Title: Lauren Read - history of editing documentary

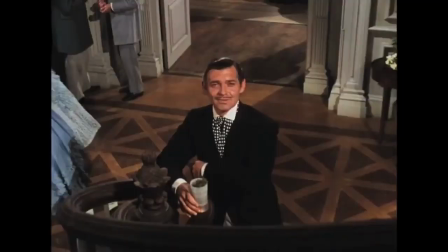[0:06]
In this documentary,
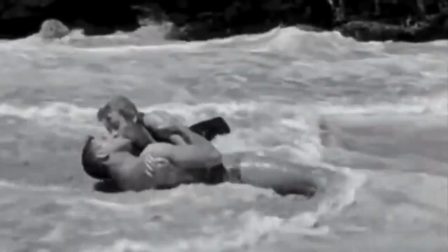[0:08]
I'll be looking at the evolution of editing and how different forms of editing have been invented and constructed throughout the years.
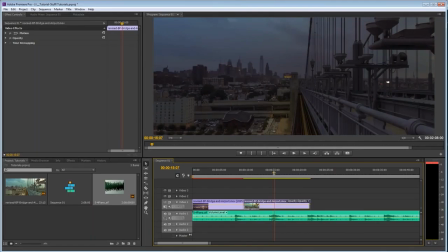[0:16]
So what is editing? Editing is when you put two or more shots together, and every cut you make should be for a reason and purpose.
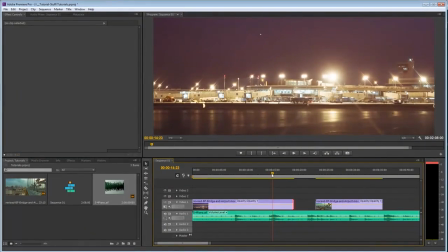[0:24]
The cuts in editing are to show changes within the sequence. The Lumiere brothers are the pioneers of film.
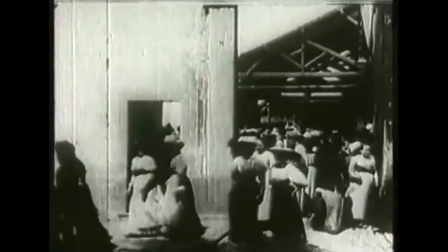[0:31]
They created things that people in their day would consider witchcraft.
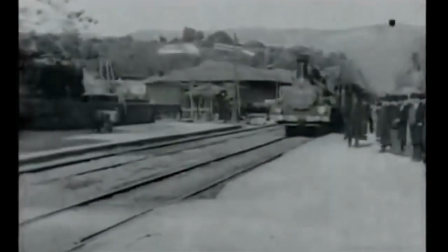[0:35]
In their early material, they created everyday things such as trains pulling into stations,
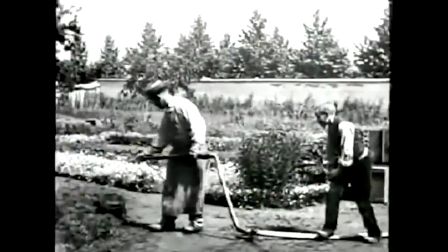[0:41]
or it was constructed like a theatre performance, as this is what people were used to in their day.
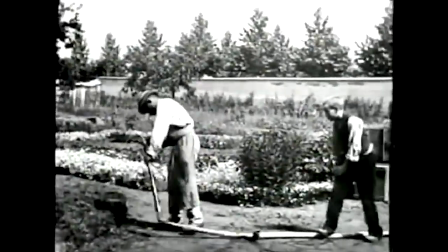[0:47]
Here's my recreation of what they might have produced.
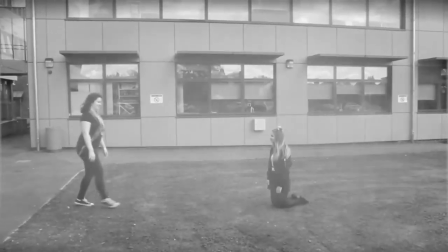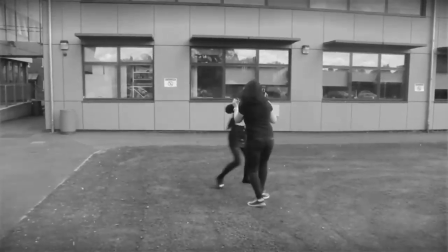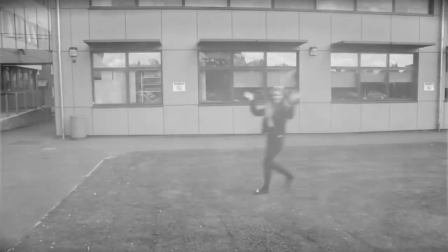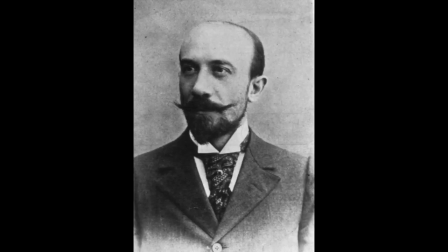[1:07]
Following the Lumiere brothers, there was a magician that went by the name of Georges Méliès.
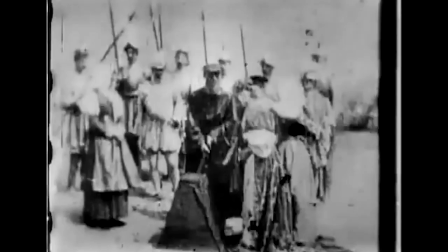[1:12]
He used to create illusions by cutting the footage, therefore jumping and making the illusion of magic.
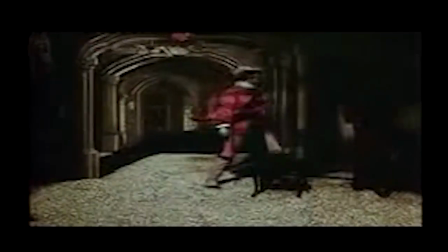[1:19]
For example, a woman being beheaded. He created the first colour film by him hand painting every single side individually.
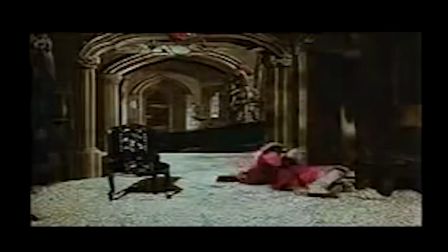[1:28]
Here's an example of my work in the style of Georges Méliès.
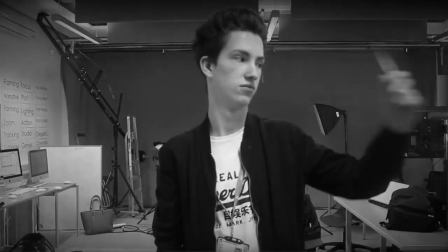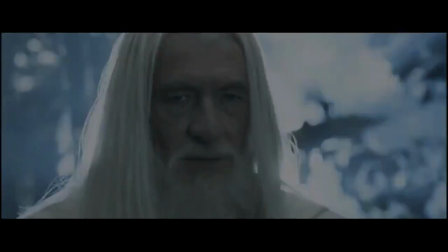[1:37]
Nowadays, the most used form of editing is continuity editing. This is where you cut so it looks seamless and consistent with the film.
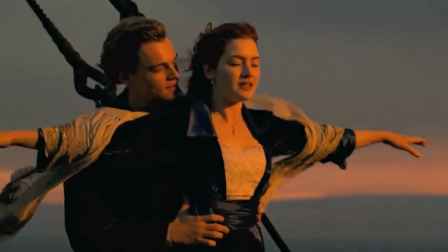[1:46]
For example, cutting from a long shot to a close-up to show where the focus is more in the sequence.
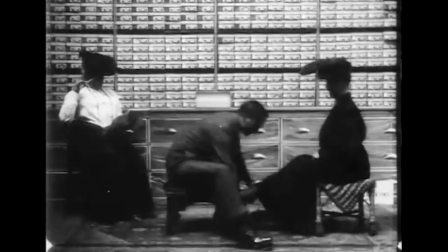[1:53]
An early example of this is Edwin S. Porter's The Gay Shoe Clerk.
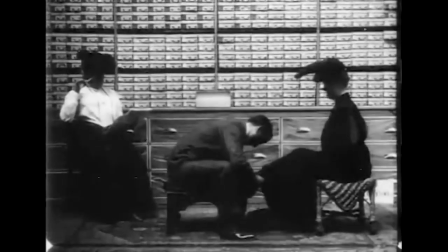[1:58]
From changing the focus, from him finding the shoe and putting it onto the woman,
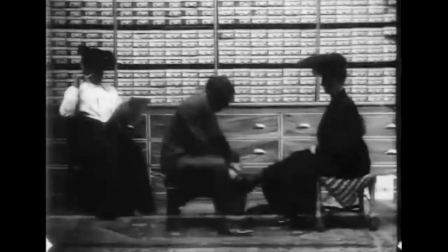[2:03]
to a shot of the shoe itself being on the lady's foot as a close-up.
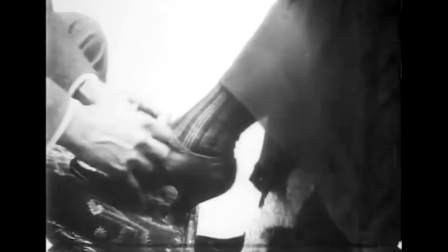[2:09]
I have made an example to show how this works.
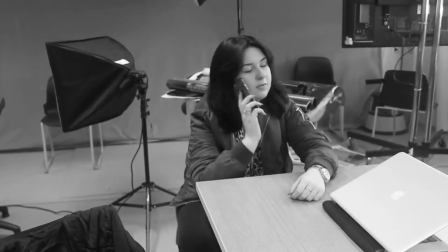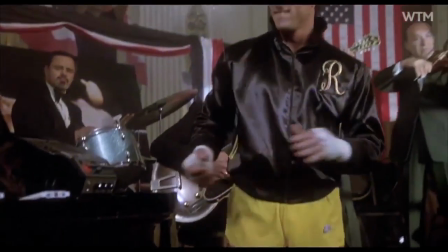[2:20]
Moving on to montage, another form of editing. This was heavily used within the 80s.
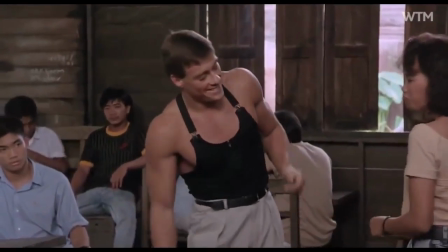[2:27]
Montage is a long clip usually edited to music to show the passing of time.
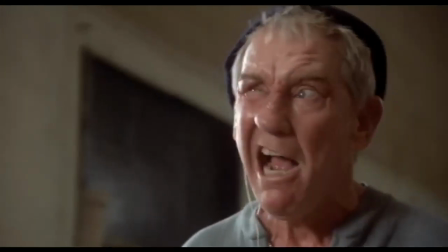[2:32]
For example, in Rocky, they used the montage to show how much stronger and fitter he became in a matter of minutes.
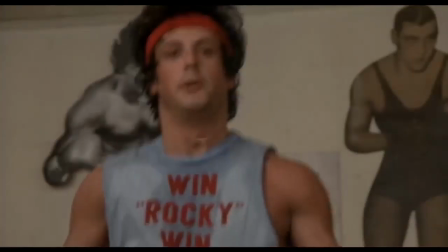[2:39]
There doesn't have to be any continuity to the montage, as it can be over a significant period of time.
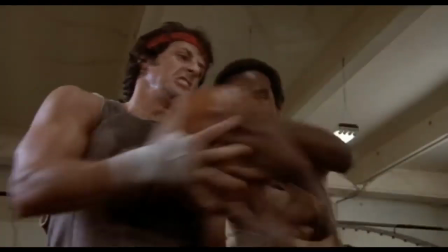[2:50]
I have made an example of a rhythmic montage.
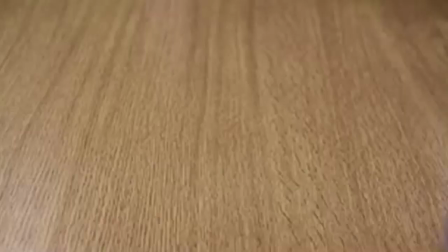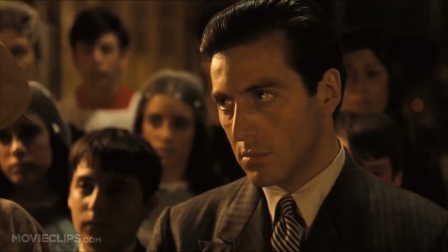[2:59]
Parallel editing. Parallel editing is when two stories are playing out at the same time.
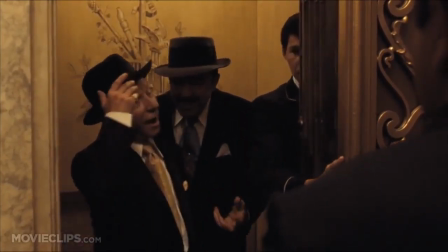[3:05]
To achieve this,
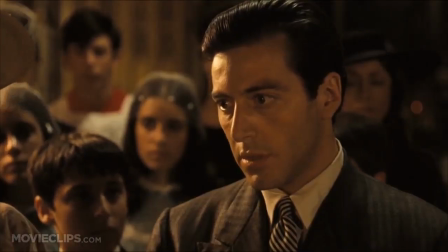[3:06]
you can tie them both together by using the audio from only one clip to give the illusion that they're happening at the same time.
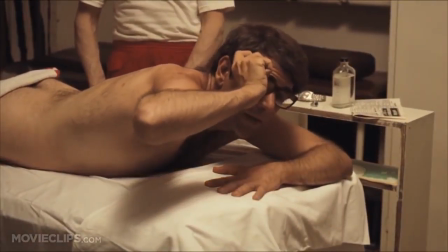[3:14]
A good example of this is the christening scene from The Godfather.
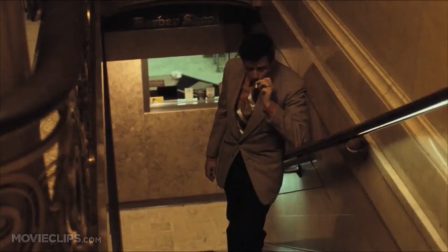[3:18]
They use the audio from the christening throughout and over the top of the second storyline to show and make the connection that they're happening at the same time.
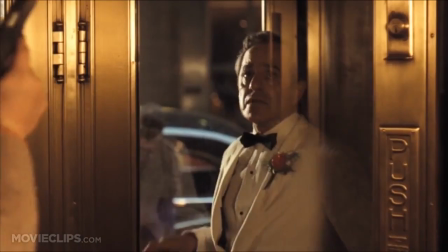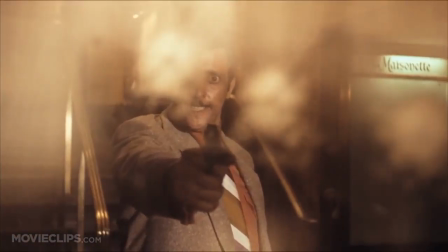Rhythmic editing. Rhythmic editing is when you edit a clip to music or a soundtrack, so it cuts in time with the music,
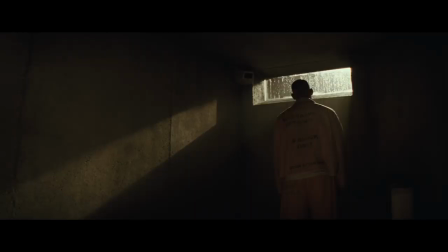[3:45]
therefore making the clip and the music look like they're together. A great example of this is the new Suicide Squad trailer.
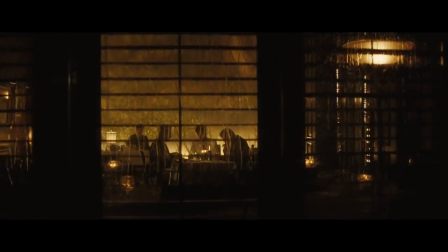[3:55] I want to assemble a task force of the most dangerous people on the planet.
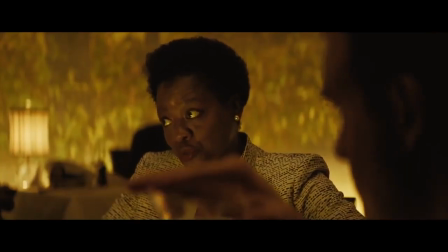[4:00] They're bad guys. Worst of the worst.
Thank you for watching.